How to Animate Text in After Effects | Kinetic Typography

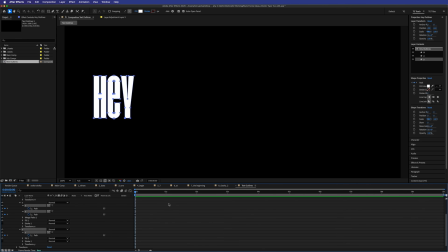(8:16)
And the reason why I'm doing that, adding keyframes at the start, is then you can just hit U on your keyboard and just bring up just the keyframes for that, so you don't have to have all of those menus twirled open. So let's move forward to say 1 second and let's drag all of these except these last two path handles here.
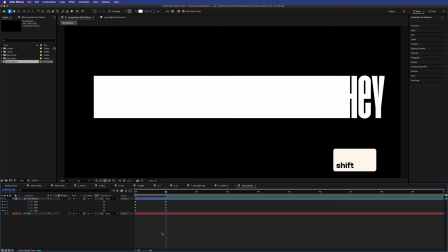(8:33)
And we'll just drag these and I'm gonna hold shift so they're coming out on the same plane. Move them over here and then maybe at 1.5 seconds or so,
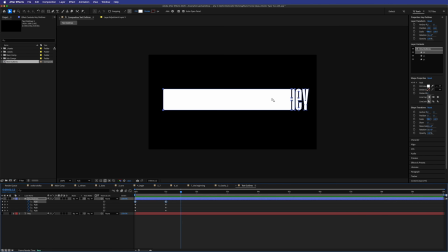(8:40)
I will grab this path because this was our H. I don't want to select any of the E or the Y. There we go.
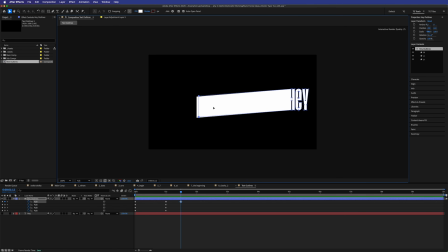(8:46)
So it should just be these two now. Let me work that out. Yes, it is those two. I can hold shift and move this back down.
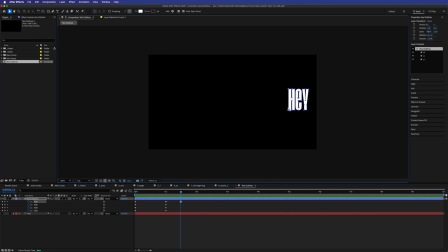(8:51)
You do kind of have to eyeball this a little bit, make sure it's the right width in terms of your original font. And you can just check that by turning your original font back on and then kind of like laying it over if you need to double check that for any reason. So now we've got these keyframes. We'll just play it. They're just linear keyframes, very boring, but that's how you get that moving across.
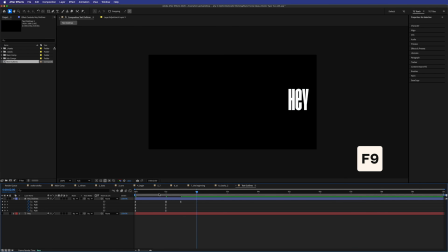(9:11)
And then, if you just converted those to easy ease or something, got a little bit more movement, but I think it would be better to kind of snap those really quickly.
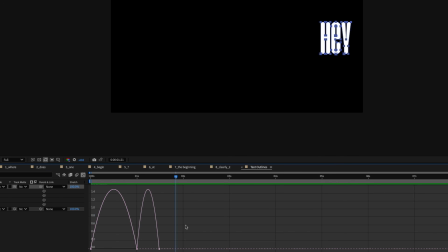(9:19)
So let's highlight all of those, go into our graph editor, and I'll just keep it in the speed graph for this time being. Highlight these bottom keyframes, and let's just really make the ins really fast. And let's just see what that looks like.
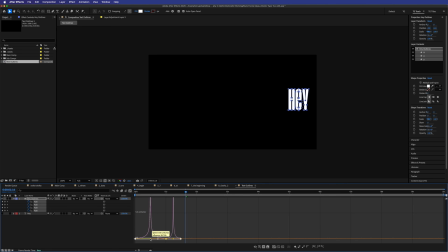(9:34)
Let's make this out one fast as well. Let's just drag these like this and then see if we can get this one to go in quickly. Yeah, I mean, again, you can play with it to your heart's content. Let's just speed this up a little bit.
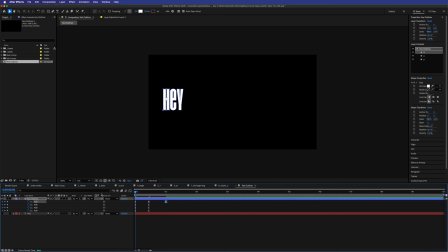(9:51)
Yeah, that's cool. Doop. And let's have a look back at our does comp here.
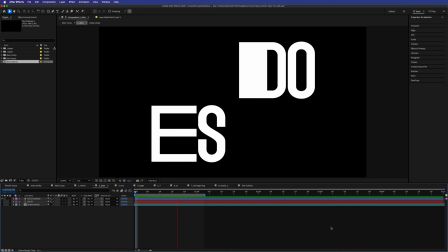(9:59)
And the reason why I've done it on the D and the E, as you can see, is because, let's just say, for instance, I wanted to do it on the S. What would that look like?
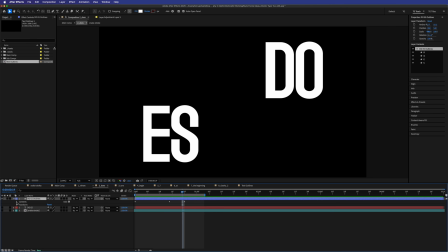(10:09)
Well, let's move it down here so we can see. Let's go drop down our contents, go down to our S, find our path for our S, and let's say just at the end here we wanted to extend these ones out.
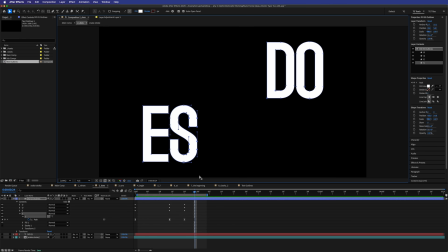(10:24)
Let's grab maybe these 8 path markers and stretch them out.
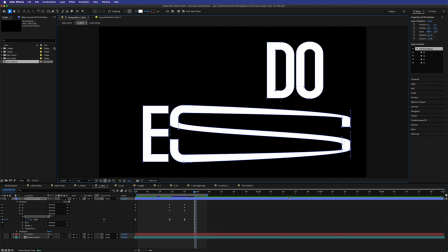(10:30)
And it does not look as good as it does when you have a big straight line.
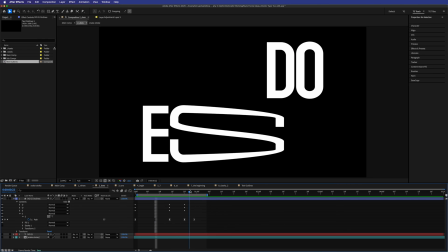(10:33)
So your mileage may vary depending on what font that you're working with and what letters you're working with.
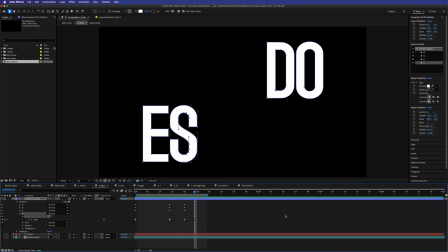(10:40)
You do kind of have to strategically work out what's going to work. So obviously I've got a hard line here on the D and a hard line here on the E. So that's why this animation looks good.
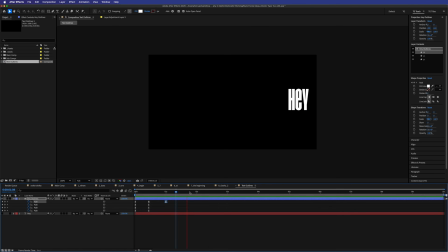(10:50)
If you did it with the S and the O, it's not going to look as good. So that's text outlines. Now let's move on to this one.
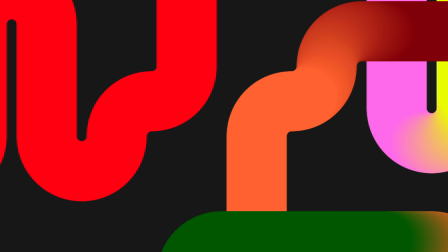(10:56)
So obviously we've got this little ball motif coming up in here, and that's to keep the story moving like we've talked about.
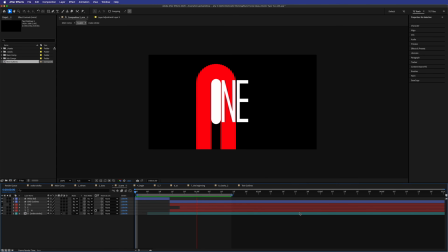(11:02)
And this one just kind of molds straight into our text. And the reason why I ended up doing this ball popping up here for this one is because, well, I actually did it after the fact.
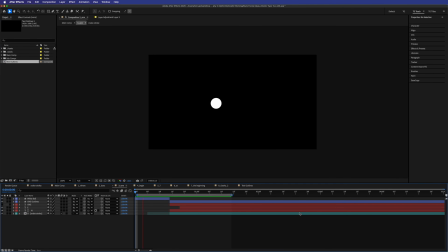(11:11)
I animated the inner path for the O first, and then I was like, oh, cool, this is going to be a really good way to have like a little ball drop up and then it extend to be the path of that O. So I'm going to turn off the snake layer again, and I'm going to turn off the ball so we can see what we're doing. It's really pretty simple. It's just the inner path of the O animating up.
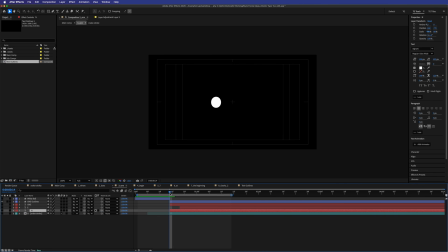(11:27)
We'll actually turn off the N and the E for now as well, just so we're focusing on the O. So the inner part of the O is just going like that. It's super simple, super simple. And then obviously with our snake that comes through, it's going over.
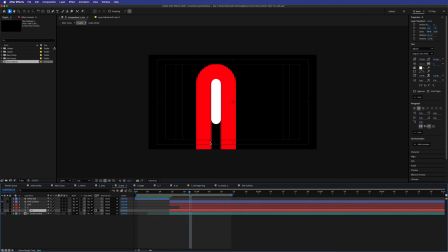(11:42)
So it kind of like hugs that as it comes around this corner. But the text animation in itself is really, really simple.
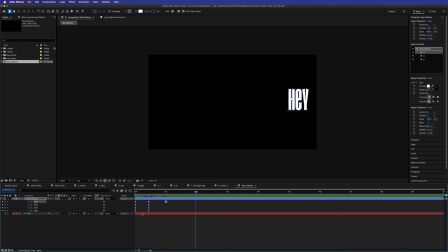(11:47)
So to do that, it's the exact same thing we did last time in our text outlines, where we right click and we go create shapes from text.
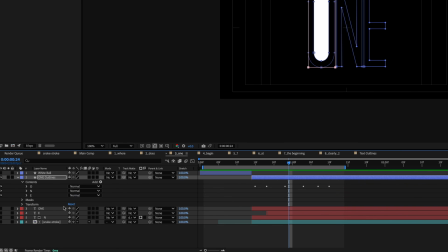(11:54)
So if I twirl down the one outlines here, you can see I've got O, N, and E. I've also got a mask here.
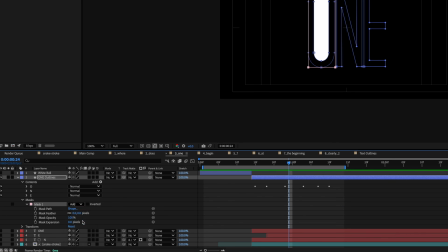(12:00)
So this is just masking the one, this is just masking the O here. So like if I subtracted that, it would just be the N and the E. So that was just the simplest way to do that.
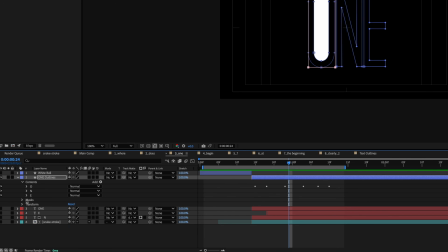(12:08)
So I'll add that back to add. And then on the O, we've got the inside path and the outside path.
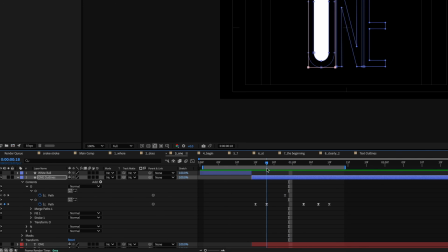(12:15)
And I'm just animating the inside path here to go from this ball shape to its original size.
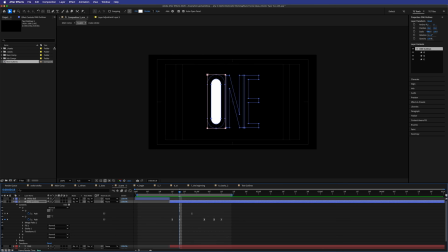(12:21)
And then I've got the stroke turned off for that as well.